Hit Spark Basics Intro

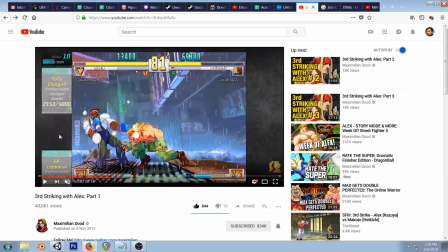(3:57)
information to stay on the screen you know your character state things like that um and it's fluid enough that it matches the style um you know it's toned down compared to like other games they had been making you know capcom you know you have marvelous capcom some over the top stuff um this
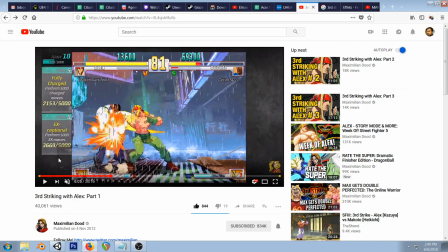(4:16)
effect is particularly cool in my opinion is that it's it's a pre-rendered like particle effect but they have this impact frame here and it only lasts for one frame they don't even animate it but it gives like so much punch so much style it's just it's awesome just a thing to keep
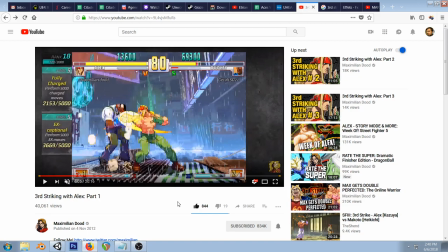(4:35)
in mind you know one of the most smoothly animated gorgeously detailed sprites has these really simple hit effects it actually works in its favor you know again a rule I wrote down here
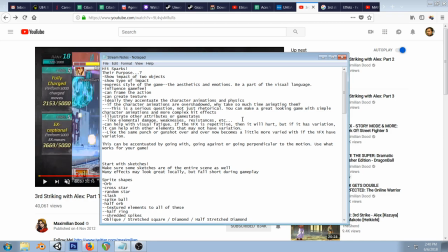(4:52)
If the character animations are overshadowed, why take so much time animating them? Serious question, not just rhetorical, you can make a great looking game with simple character animations. More complex hit effects.
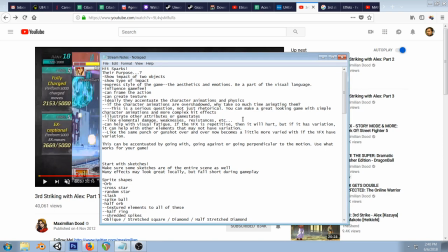(5:04)
You know, on the other end, don't undo all that work you've been doing. Ideally, they should accentuate the character animations in physics.
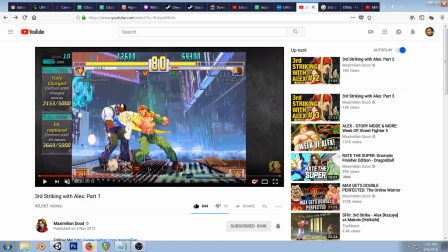(5:13)
You may not know this, but there's actually some slight rotations in the effect based on in third strike based on how the character hits um it's minor but it helps you know help with variety and things like that and then
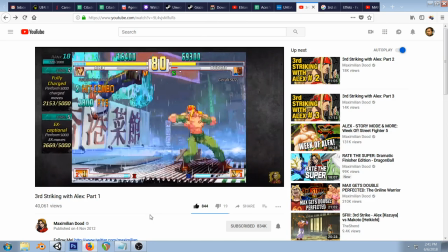(5:27)
you know there's more bigger sort of sparks and things um for more
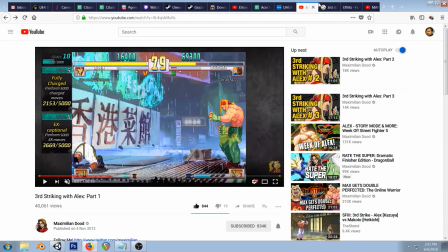(5:32)
heavy attacks and things like that um let's
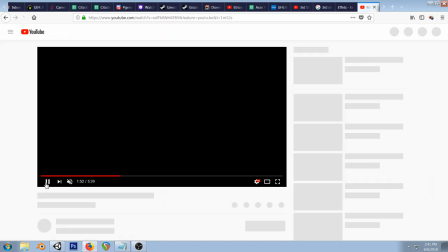(5:38)
see what's our next one more versus capcom here so you can see this huge explosive
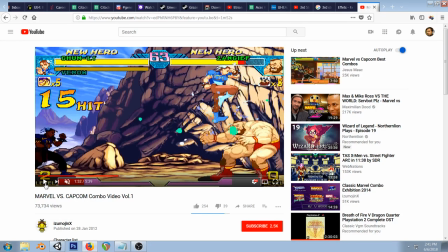(5:45)
effects but
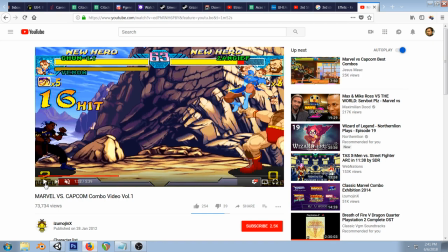(5:50)
it's the same thing there's a big flash but they get out of there you know I don't want to throw too many games under the bus but I feel like Skullgirls had a gorgeous animation but their effects sort of like last on the screen and this is from an old version maybe they cleaned it up a bit I think I've mentioned this before but you
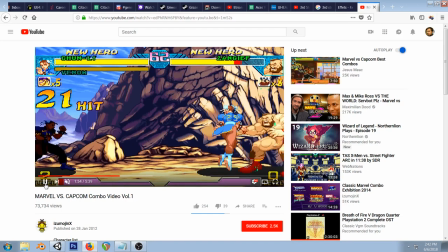(6:11)
can see here some really intense stuff see
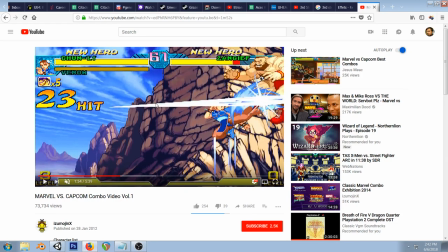(6:15)
they actually have special effect here on specials hit it's big ol slash that's an effect you'll see a lot and a lot of people one of the reasons it's super easy to animate you just use a spear and stretch it out this is actually isn't spherical it's straight um you just stretch it out and squeeze it
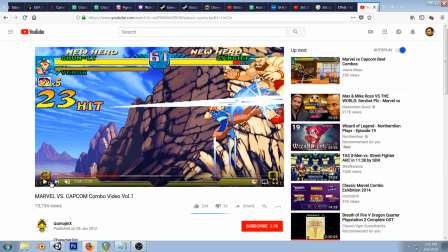(6:33)
down it looks really nice but again where a lot of people will fail is like leaving that on there too long they they want to show the motion of the effect rather than favoring like the impact of the effect just something
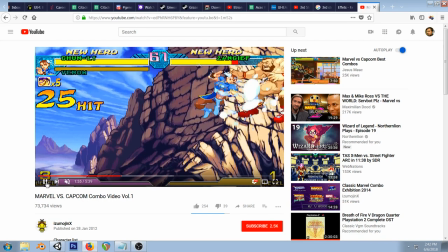(6:47)
to keep in mind here too so yeah it just flashes on there gets out of there real quick um i
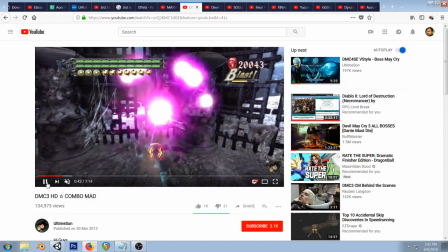(6:57)
thought this was a really great example um i already thought i wanted to show it anyway because
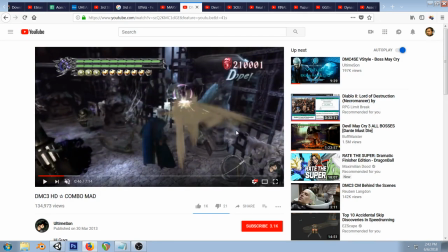(7:06)
they have like dust and it's kind of cool that's that's where the aesthetic thing comes in um I wonder if it was Blood in the past, you know, maybe in their earlier versions of the game. But it just looks really nice. It works in a similar way to Blood, but it's a little less graphic, you know, maybe.
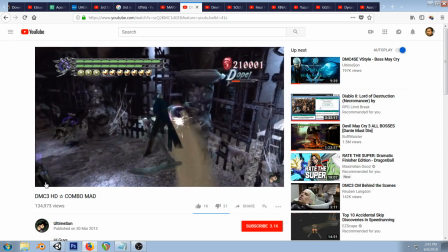(7:27)
It just helps with the appeal overall. It's a little bit weird. You can see some repetition there, unfortunately.
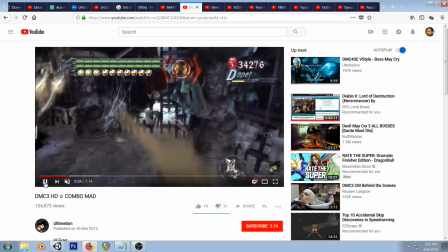(7:34)
That's another thing to keep in mind. And what could be helpful is help with the visual fatigue, as it can be called.
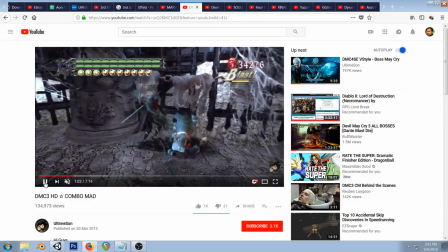(7:44)
to create a little bit of variation there so when it's happening repeatedly
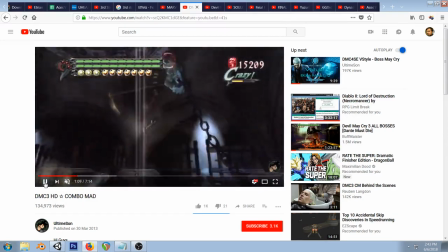(7:48)
um or with a repeated attack or something like that you can create variety without having to um you know make new animations or make dynamic animations or anything
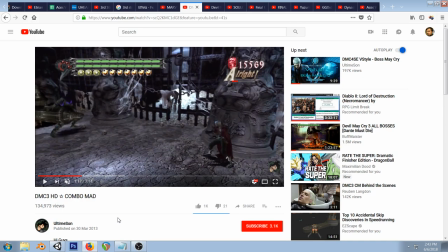(7:58)
you can see with those like laser effects too how it's just like this simple spark just appears and gets out of there right away and
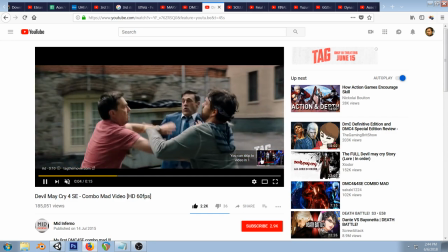(8:12)
we gotta wait through here one
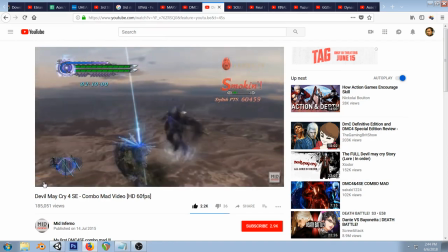(8:15)
dmc4 is interesting where it has a real similar effect they layered a little bit more they have a little bit
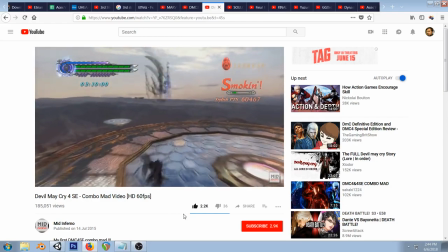(8:21)
more going on but they're way less over the top I don't really remember I've laid a lot of
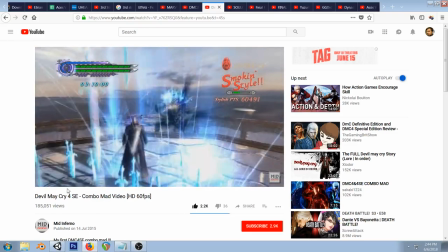(8:26)
both the games but as you can see the
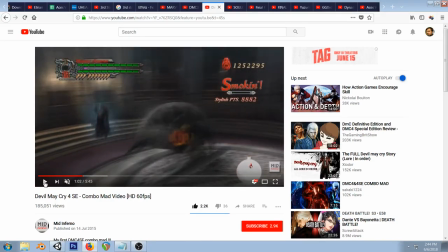(8:30)
actual hit sparks you know the effects on the swords and things like that like you can't even see it this is one of the reasons I showed this enemy here is you can barely see the effects the
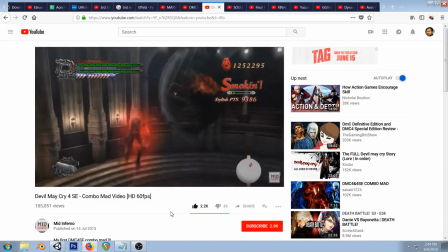(8:39)
hit sparks in my own game I actually draw the sparks on top you know whole
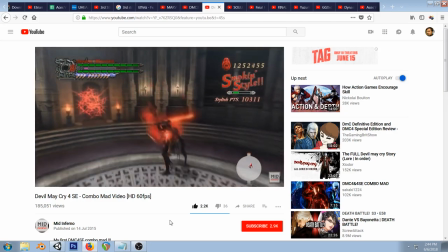(8:47)
new camera whole new you know render layer because I think that looks a little bit weird you
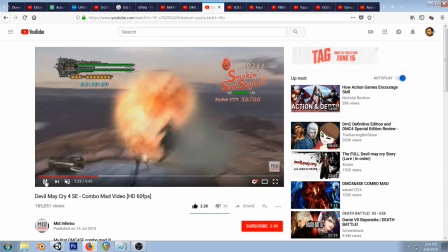(8:55)
know it's not like this is a bad-looking game they also have character effects where they're bouncing around and stuff but
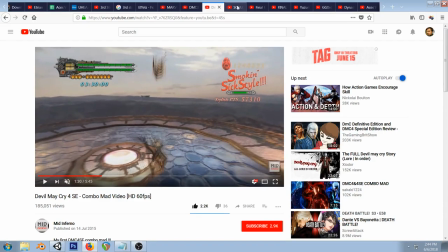(9:01)
you know it's a little strange going back to that let's see got
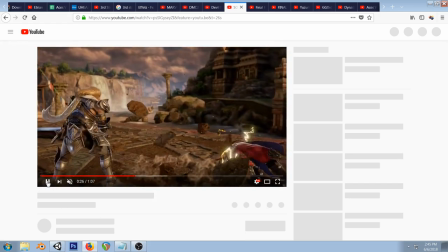(9:06)
secret here y'all pump for Soul Calibur 6 coming up soon I
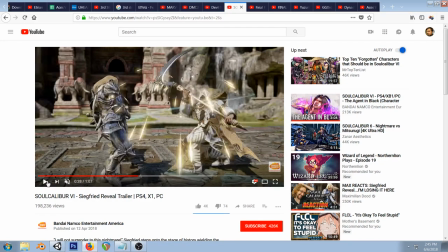(9:12)
always thought Tekken had really bad effects great animations but Soul Calibur always had some really good ones they have you know things for when there's a counter hit
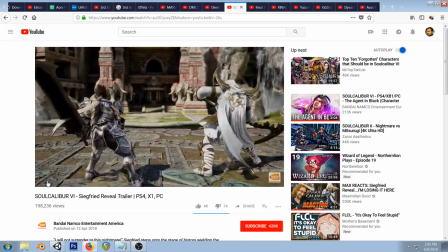(9:21)
certain stuns you know the game went on that they had that stun system like really going on they accentuate the state of the game it creates just
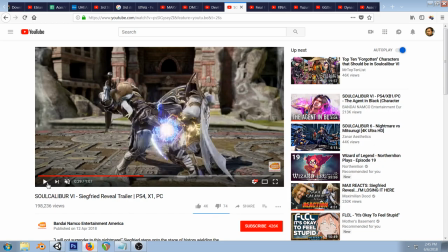(9:29)
more texture for the aesthetic you know there's sparks you know there's swords clanking and just things like that you can see this like shockwave coming off
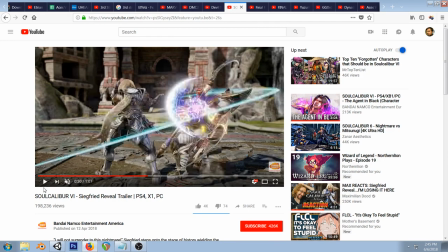(9:37)
I also like this example because it's something you might not think to do
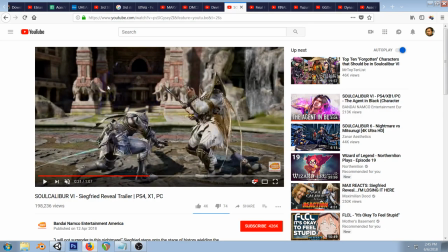(9:42)
you know it's kind of weird like this weird shock wave just coming off you
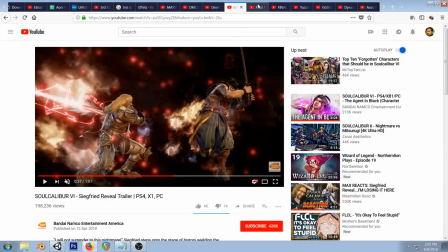(9:51)
know the hope there this is getting a little sort of out of the scope there but just wanted to show that little effect there this one i love
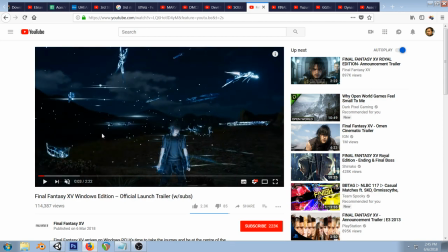(10:00)
oh it's just that one shot i wanted to show just how you know final fantasy 15 did a good job of like really appealing to the aesthetic this isn't necessarily an impact spark but it you know these long horizontal sort of lens flares and I think that create a really cool look
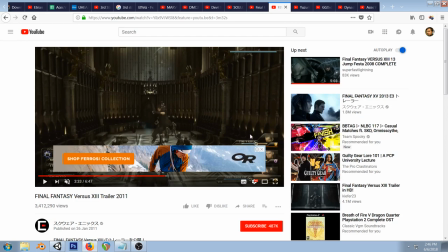(10:20)
but we go here and this is old footage of the game but I really liked how this game looked you know this had a lot of
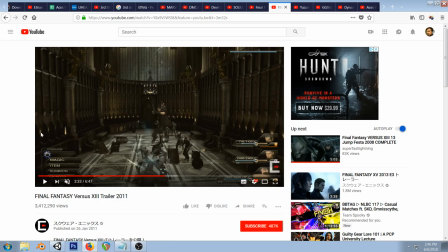(10:26)
turmoil in this game but the development of the game it's kind of a bummer there's all these more fantastical settings I wish you got to go to they have
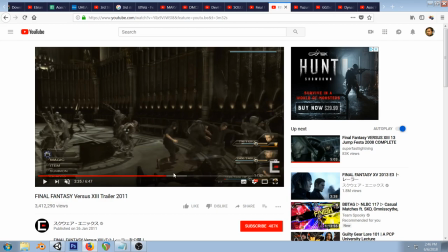(10:34)
this great hit spark where it's all these like wispy things coming out and there's these big impacts so
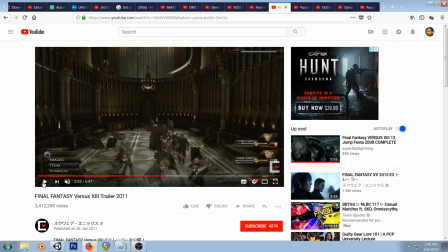(10:44)
you have this game that's a little more chaotic you know it's the cameras drawn back a bit you have all these enemies they have these big wispy effects that you know they match sort of the magical feel of the game they're almost metallic looking so it accentuates sort of the you know the
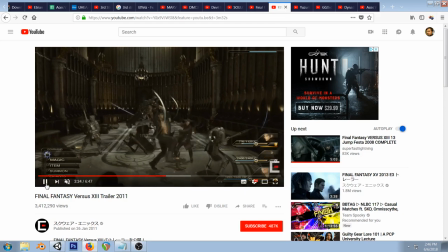(11:00)
sword play you know they're having a bunch of swords is sort of a gameplay mechanic in the game so you can kind of see you know where it starts so you know who's getting hit but then it creates this but then it goes on to um you know it trying to find the
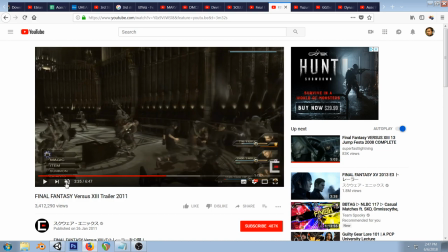(11:18)
words here um they just sort of whisper around basically um and it's cool you know it's its own unique thing it's something that i hadn't really seen before in the time at the time so
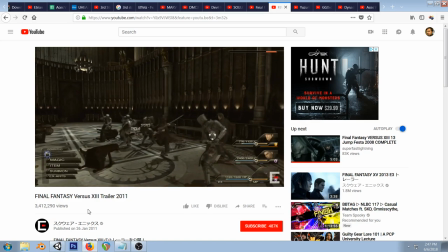(11:32)
yeah i really really like those effects you know this is a huge budget game so um you
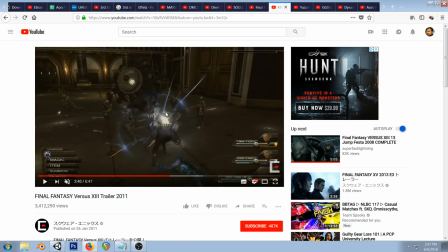(11:44)
know they had more time to experiment and do like unique things using these. I would like to do a video on this one. That effect, exactly how they do it. And I've seen it in other games. It's just, I really liked, you know, again, this footage was from 2011.
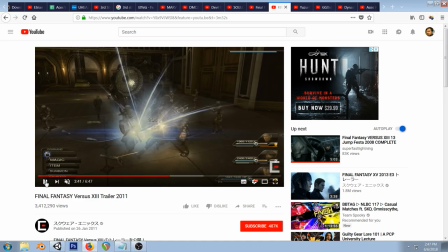(11:58)
It's a little bit older. And I think these effects were in place before that even. I feel like there's older footage.
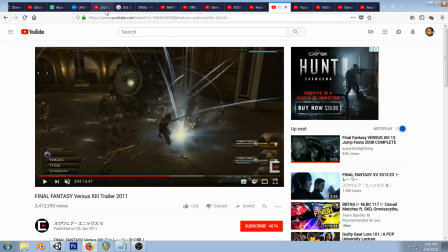(12:05)
And see, it gets chaotic, but again, quickly gets out of the way. They also layer it with these, like, big sparks here.